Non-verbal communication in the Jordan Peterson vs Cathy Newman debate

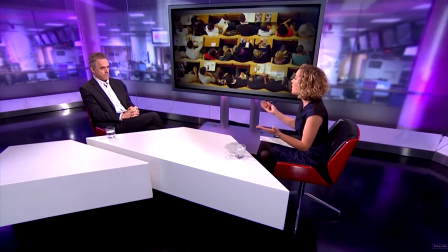(0:07)
Like millions of others, I found the Cathy Newman and Jordan Peterson interview,
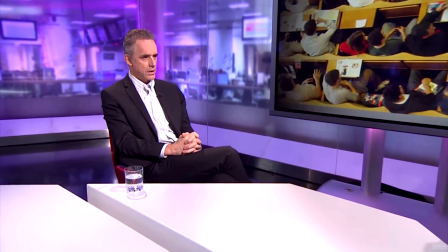(0:11)
which was published by Channel 4 on the 16th of January 2018, to be absolutely fascinating.
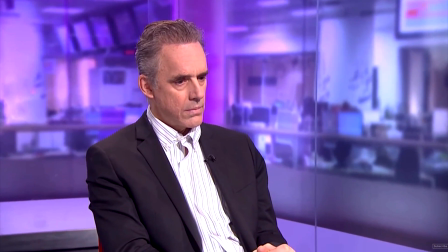(0:17)
It was so interesting and multifaceted, actually, that I've now watched it four times in full.
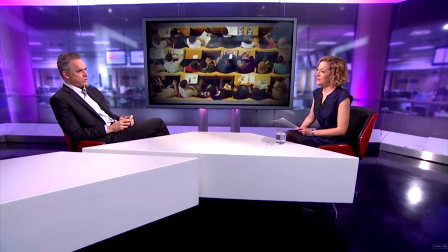(0:22)
I've also read a lot of the mainstream and independent media coverage of the interview, but found that the vast majority of assessment simply delves into the verbal content,
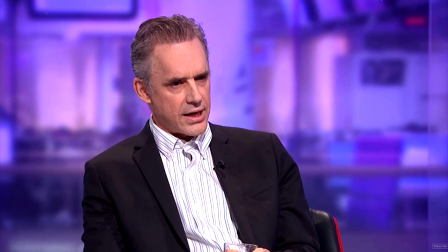(0:32)
the intellectual ideas and the possible motives behind those verbal exchanges. That element of the interview is monumentally important, of course,
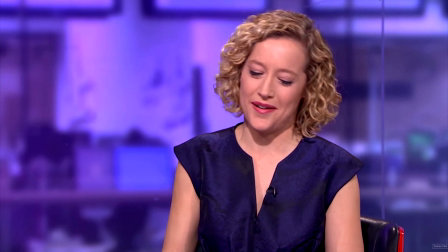(0:39)
because it exemplifies certain ideological and intellectual constraints that are now dividing Western society and how we can deal with them.
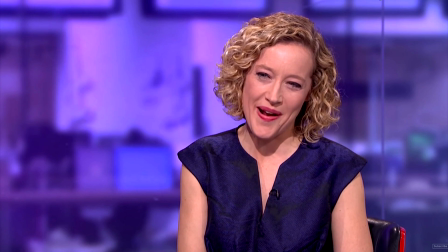(0:48)
Supposed concerns about emotional offence taking as a cover for suppression of free speech and open debate,
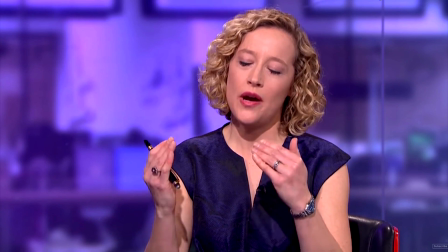(0:54)
the deliberate distortion of an opponent's arguments to character assassinate them, and so on.
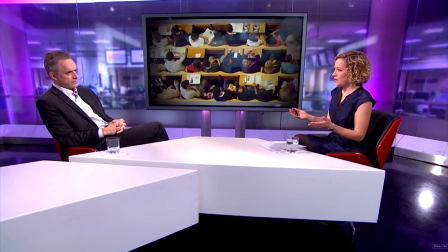(0:59)
These things were certainly at work in the interview, but you probably are already familiar with those arguments.
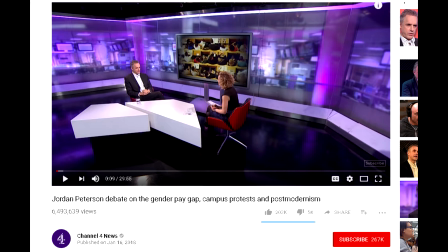(1:04)
so i want to offer in this video what i hope will be an important contribution to public discourse about this interview by bringing attention to the very subtle but also very powerful non-verbal communication by this i don't just mean facial expressions hand gestures and posture i also mean the physical arrangements of
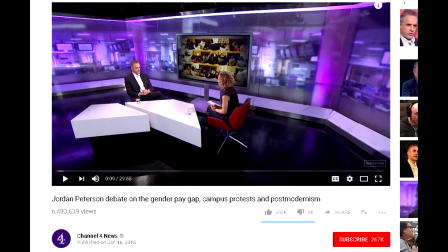(1:22)
the interview and even the use of camera work that's right the camera work it plays a very important and at one point revealing role in the discussion let's
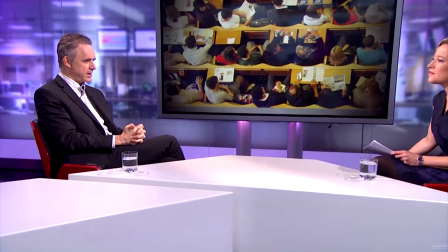(1:31)
get started with the basic physical setup interviewer and interviewee sat directly facing each other in opposition on either side of the screen a lot of more casual tv debates that don't involve an intended ideological clash will have the two parties sat at slight angles to each other because
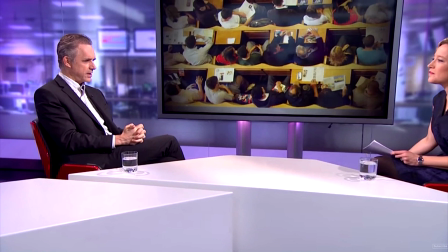(1:47)
when people are in agreement or at least they like each other's company they have a habit of slightly turning so that they're both facing more or less the shared direction like when people are stood at a bar together the table arrangement here is a curious one as well the unusual shape and angle means
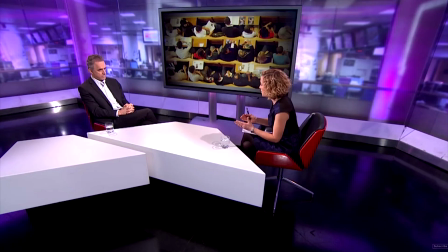(2:03)
that both of them can only cross their legs away from the camera and are thus unable to turn and adopt a more friendly angle to each other i'm pretty sure if the table wasn't there then peterson would turn a bit to visually accommodate the camera audience and thus appear a more open person the table
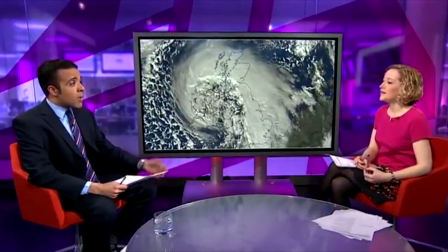(2:19)
doesn't allow this i've looked back through lots channel 4 interview setups and found that many of them used to have round tables for casual interviews
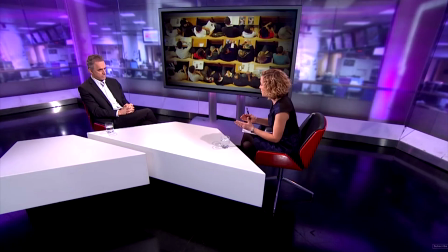(2:27)
there's also a second table on jordan's side on the left that gives a bit of an impression of him being blocked off so to speak maybe the interview was part of a longer news report that involved kathy interviewing two guests at one point with both of them sat over there on the left
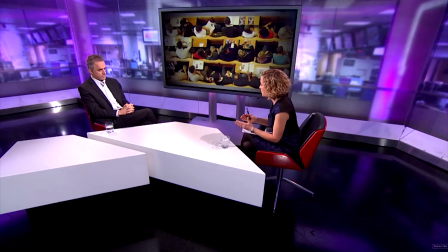(2:42)
part of the same broadcast i don't know if that's the case or not in fact that's the only explanation i can think of for that other than it being there to portray peterson as being sort of behind a barrier oh by the way the use of jagged tables by channel 4 probably is
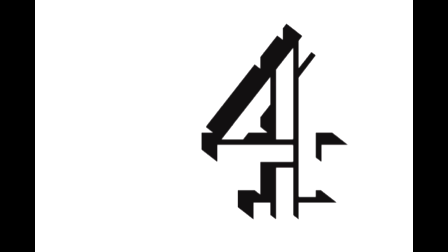(2:57)
a subliminal link to their logo as well which is broken into jagged angular chunks all right so the blue and purple backgrounds and the red and black chairs
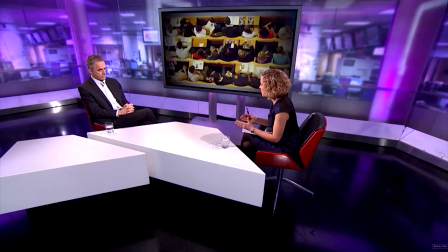(3:06)
as far as i know that's the usual color combination with channel 4 interviews today fairly bright stimulating colors but no specific relationship to this interview
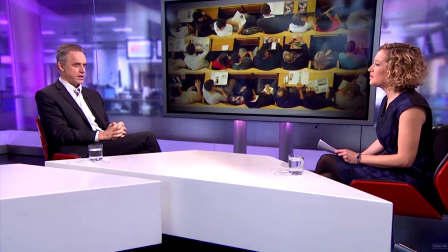(3:15)
then there's the weird top-down image of kids or teenagers at desks in a classroom this is there all the way through the interview and it only makes sense towards the end so we'll come back to that later kathy has a list with her as is usually the case with presenters in tv
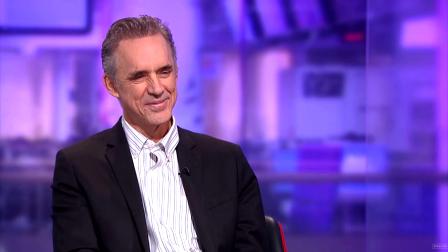(3:30)
chat debates presumably it's a list of bullet points and some quotes things she wants to discuss or has been told by her program director
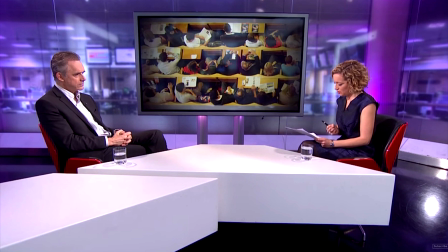(3:38)
she should discuss that's more likely the case it's just one piece of paper though it appears to be a batch of them which gives the impression that she has a lot of information this i find funny because as far as i can tell she never at any point reads any of the other pages i'd
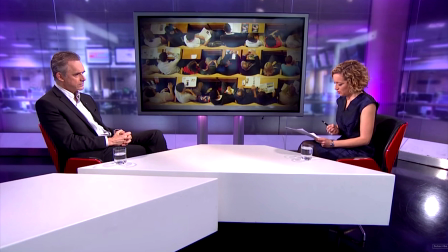(3:53)
love to see that front piece of paper though as i suspect it would shed a lot of light on her motives and those of her superiors one thing that guests never seem to do in these ideological tv debates is to bring their own pen and paper with them so that they can take down notes during
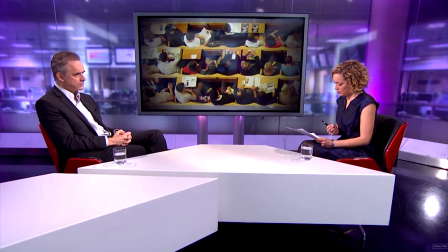(4:08)
the interview to aid their own assessment of the interviewer's lines of questioning that could be pretty good in a situation like this but fortunately